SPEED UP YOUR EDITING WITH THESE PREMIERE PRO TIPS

And let's set the rotation to, I don't know, what would be upside down. Let's start it there. There we go. Okay.
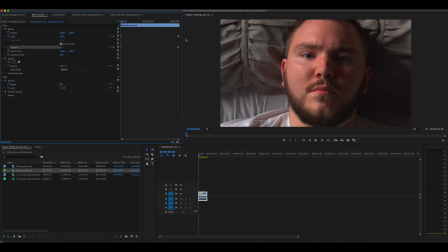(4:16)
Let's see. So that's the effect. But right there it looks good.
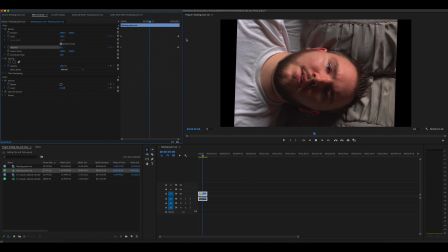(4:23)
So the idea is we can't
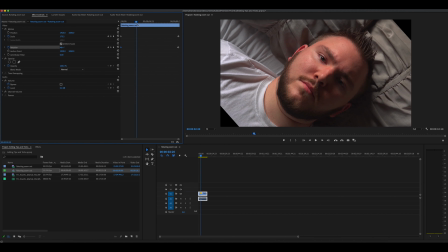(4:28)
let that rotation go for as long as it did.
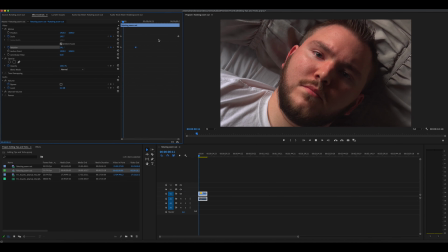(4:32)
Let's try to scale it. You got to play with these effects. Now that's way too fast and it still doesn't work.
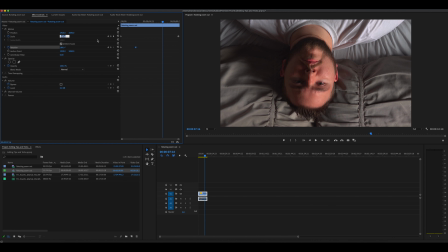(4:39)
So maybe our scale has to actually be 160 when it's out. You got to play with these settings until you find what actually works perfectly for the shot.
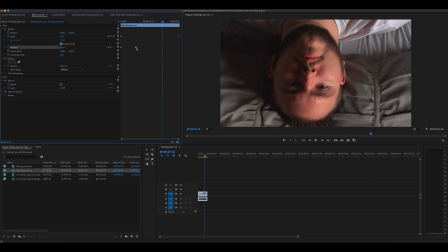(4:52)
So it might be something more like this.
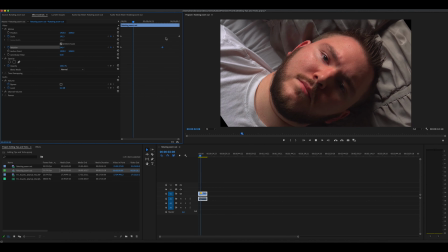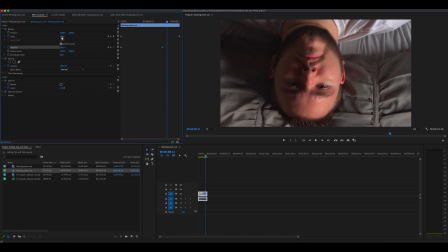(5:03)
See how we're getting closer? Now, let's try taking it just to 175, 180. Let's get crazy. So it only goes out 20% from the 200. Means we should probably be able to get away with it.
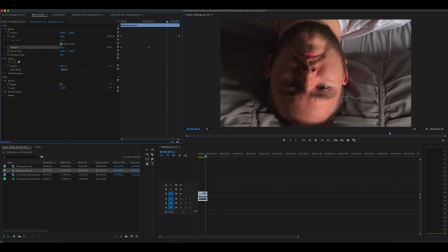(5:19)
And maybe the zoom goes from there to there. Let's see.
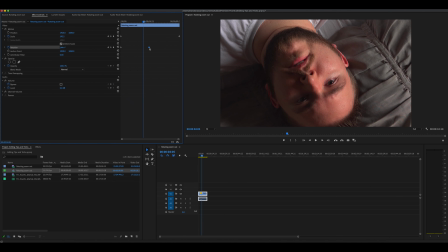(5:25)
Almost. Just a little bit in those corners. So we're actually going to change our rotation.
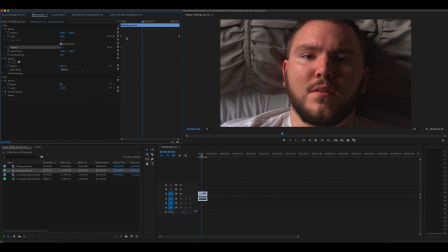(5:33)
Now, what would have helped this is if I used a wider lens. So then I could have cropped in even more. So what I'm going to do instead is start off at 225. So we're cropped in even tighter.
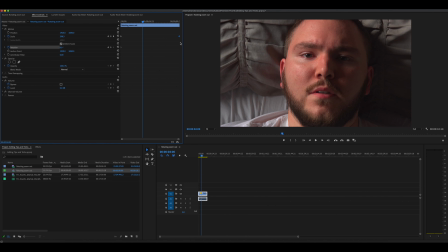(5:49)
And we'll end at, I don't know, 190 for instance. So that way we have a lot more to work with. We start here and then maybe we'll go to, I don't know, let's see.
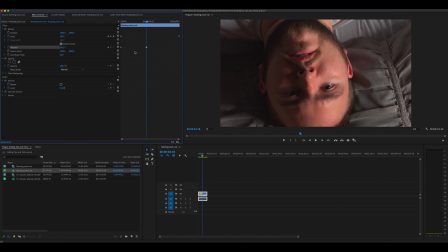(6:09)
Let's still try about there. Let's see how that works and then put this over here.
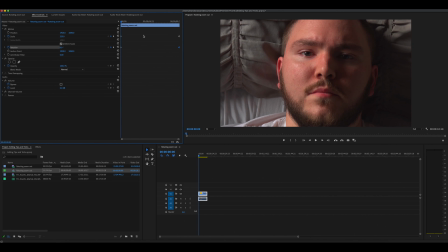(6:15)
Now let's see how that effect goes.
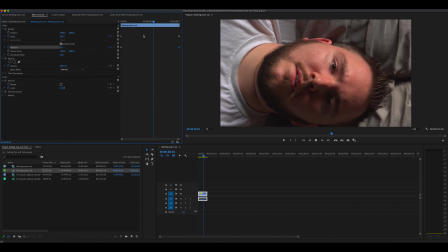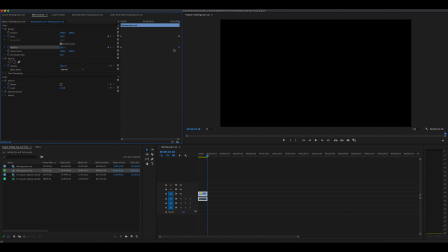(6:24)
Pretty cool. It's one way to help connect your audience with the emotion. Now, what we could do instead of doing that much, because this clip would have to be a little longer in my opinion, for that to really work, it's moving a little too fast for me. So we would play with that a little bit.
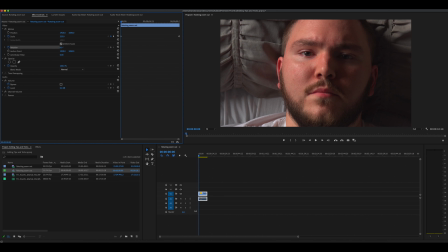(6:43)
We would set our starting point maybe on the side,
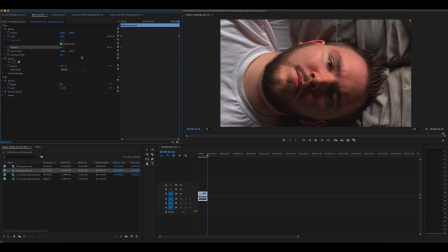(6:50)
and then our ending point would be back to normal,
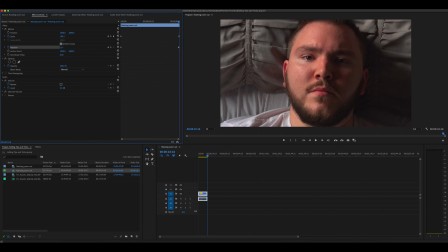(6:58)
which is here-ish,
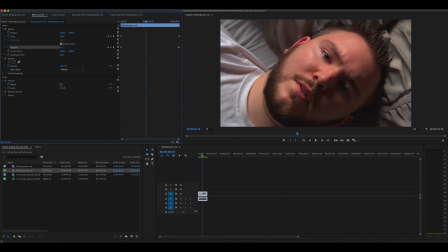(7:02)
and then that would allow us, let's see how that looks.
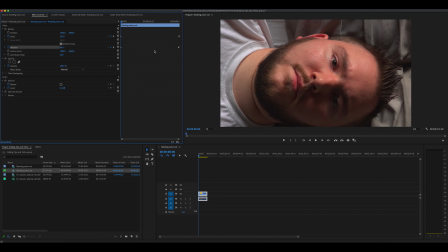(7:08)
That should be a little slower on the rotation.
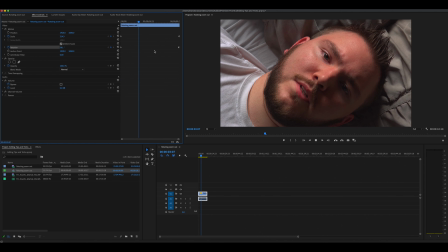(7:14)
That's starting to look a lot more cinematic now.
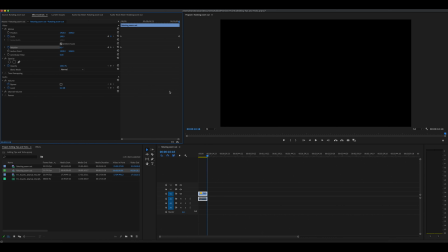(7:21)
Now that really drives home the emotion. Let's look at that one more time.
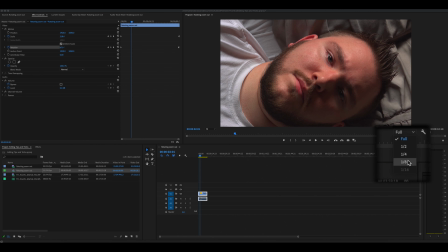(7:27)
Hold on, let me try playing this back. If you ever have an issue with your playback, drop from full to like 1/8.
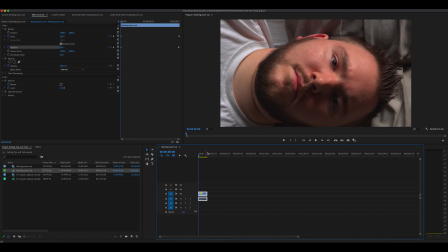(7:34)
It's going to totally destroy the image quality, but it should help playback.
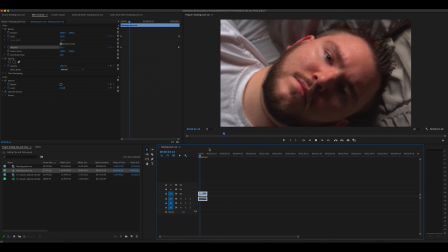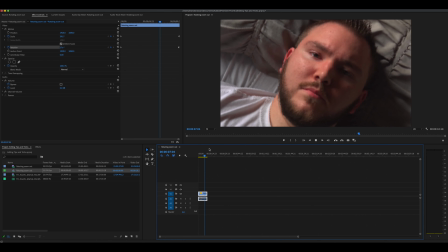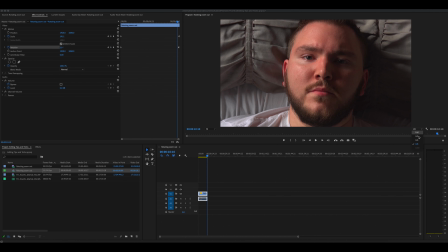(7:48)
Oh yeah, now that looks like we had some fancy crane move or some, you know, crazy jib, dolly, something like that, and that just took a tripod shot, cheap tripod, no movement, and turned it into this really
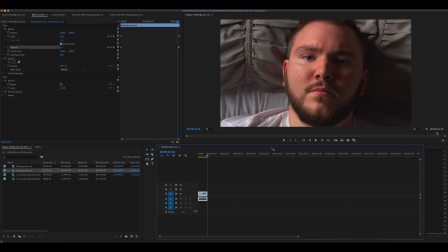(8:06)
heavily emotive movement in the camera.